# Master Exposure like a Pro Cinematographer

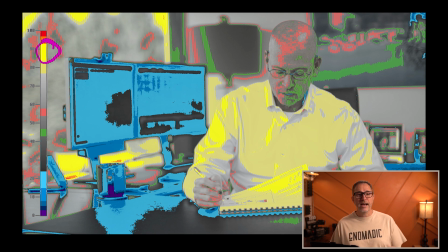(8:11)
And so you can see that we're somewhere in the 90% IRE, which is perfect. It's not at 100% where it's pure white. We're still retaining all those details. And then it just happened that the window fell at this level, which is somewhere between,
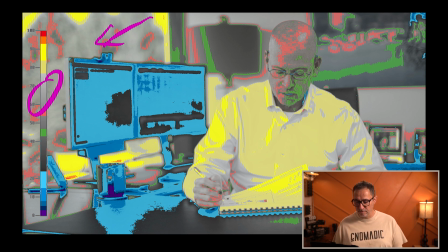(8:29)
60 and 75 IRE. And so that just worked out in my favor. What we do control is the brightness level on his face. And so we can simply put a key light on the window side to make it look natural and raise the intensity until we see the right level on his face.
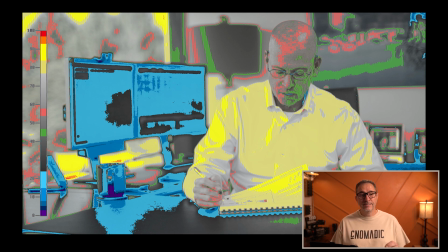(8:47)
And for a Caucasian person, skin tone shouldn't exceed 70 IRE, so like 68 IRE. And again, that's on the Rec. 709 curve. And so because I'm monitoring Rec. 709, I want to see his skin tone to be right
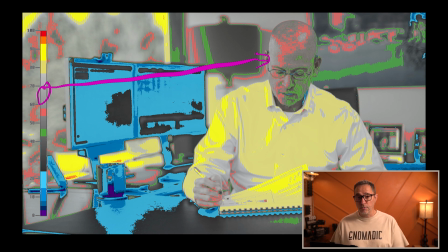(9:05)
at that 65 to 70 IRE, no more than that. And so that's what we did. We just raised that intensity. The other thing that we can control now is the wall behind him and the computer monitors. And if you look at the computer monitors, they're very dark. And that's by design, right?
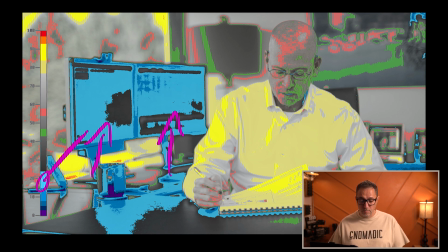(9:23)
We lowered the intensity of his monitor to the levels that we want, somewhere in the 20 to 15 IRE. And then on the back, we can just add any lights that we want to kind of shape that background the way we need to.
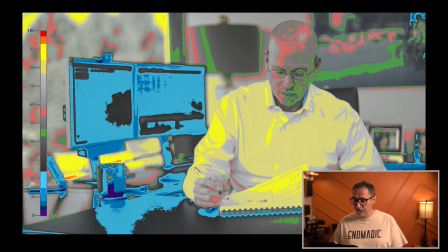(9:39)
And so I don't know that I did much here. Let me go back to the actual picture.
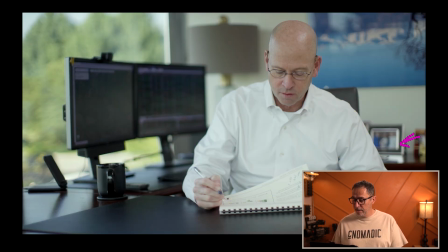(9:44)
We may have put a small little light hitting this frame to kind of bring it out a little bit more. So there might be a small little light that we set to the side here just for that. Now let me show you another example,
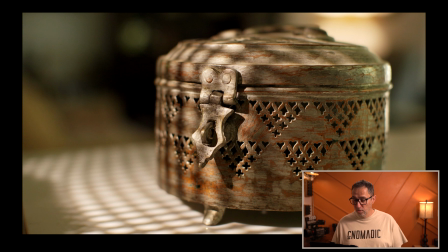(9:58)
maybe this time where we have full control. So in this image, I just shot this in my living room. We have full control, and now I can decide what I want this this picture to look like.
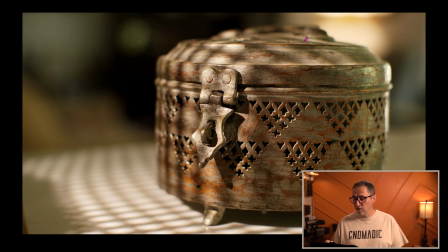(10:12)
And so I have to make decisions on the exposure. And I have a lamp back here in the corner that I can control. And I'm gonna adjust the intensity of that light to get to the levels that I'm interested in.
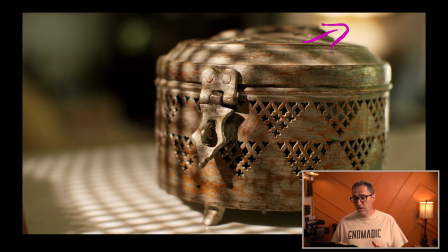(10:26)
So something that's not super bright, not out of place, but still provides the brightest point in the picture outside of what the light is going to do on the object. I wanted to create those very bright little spot on that particular object.
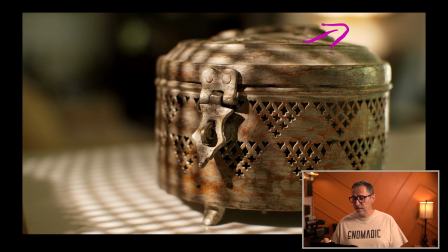(10:44)
And so I just raised the intensity of the light back there to the level that I want, looking at my false color.
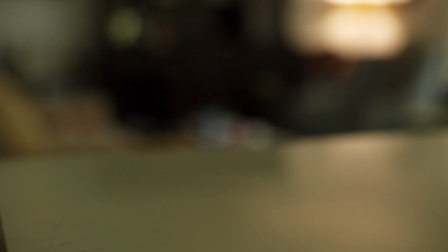(10:51)
And then once I have it to the level that I want, then I can put my subject,
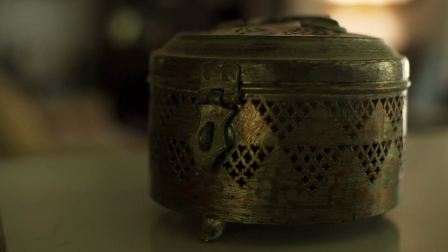(10:56)
my object in position where I want it to be. And then I'm going to
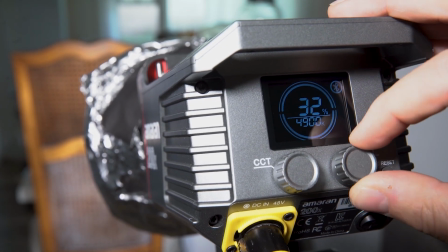(11:02)
adjust the intensity of my light in order to achieve that particular look.
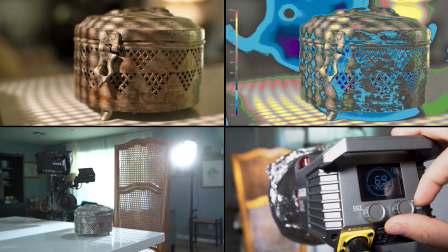(11:08)
And so again, looking at the false color, and a lot of times you can control your light using an app, for example.
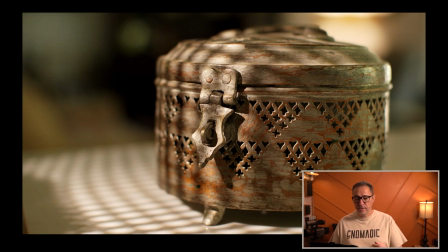(11:15)
So you can be close to your monitor, control the app, continue to adjust the intensity of that light, see the levels being raised on your false color monitor, and just dial it in where you want it to be, making sure nothing is clipped. And that's that.
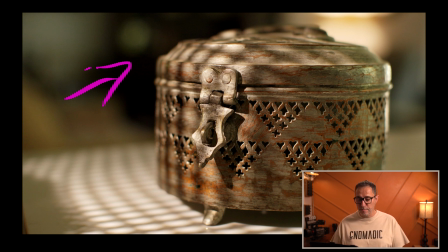(11:30)
And if you wanted to, like we have a very dark area back here, if we wanted to retain more details there, then I could have added a small light behind the object shining towards that shadow space,
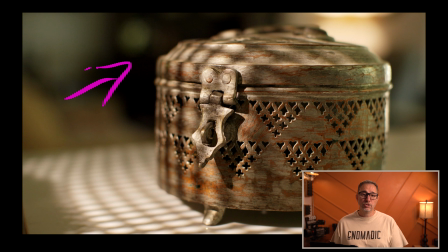(11:45)
and just, again, adjusting that light in order to make sure that our levels where we wanted it. So that's when you control everything. A lot of times I actually don't have full control of a space. I work a lot in corporate films, and so I shoot in offices or in people's homes, for example, and there's always some element that's not controllable. So let me show you this example.
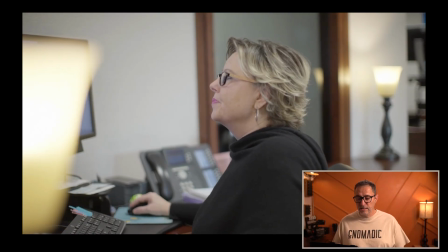(12:08)
This is a quick little video. You can see that we have those two lamps,
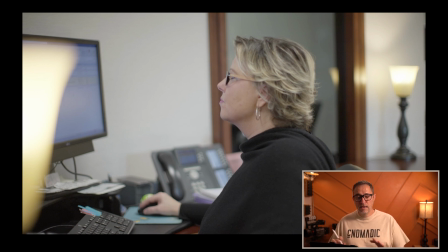(12:12)
and I just wanted to use the track and go around that first lamp here.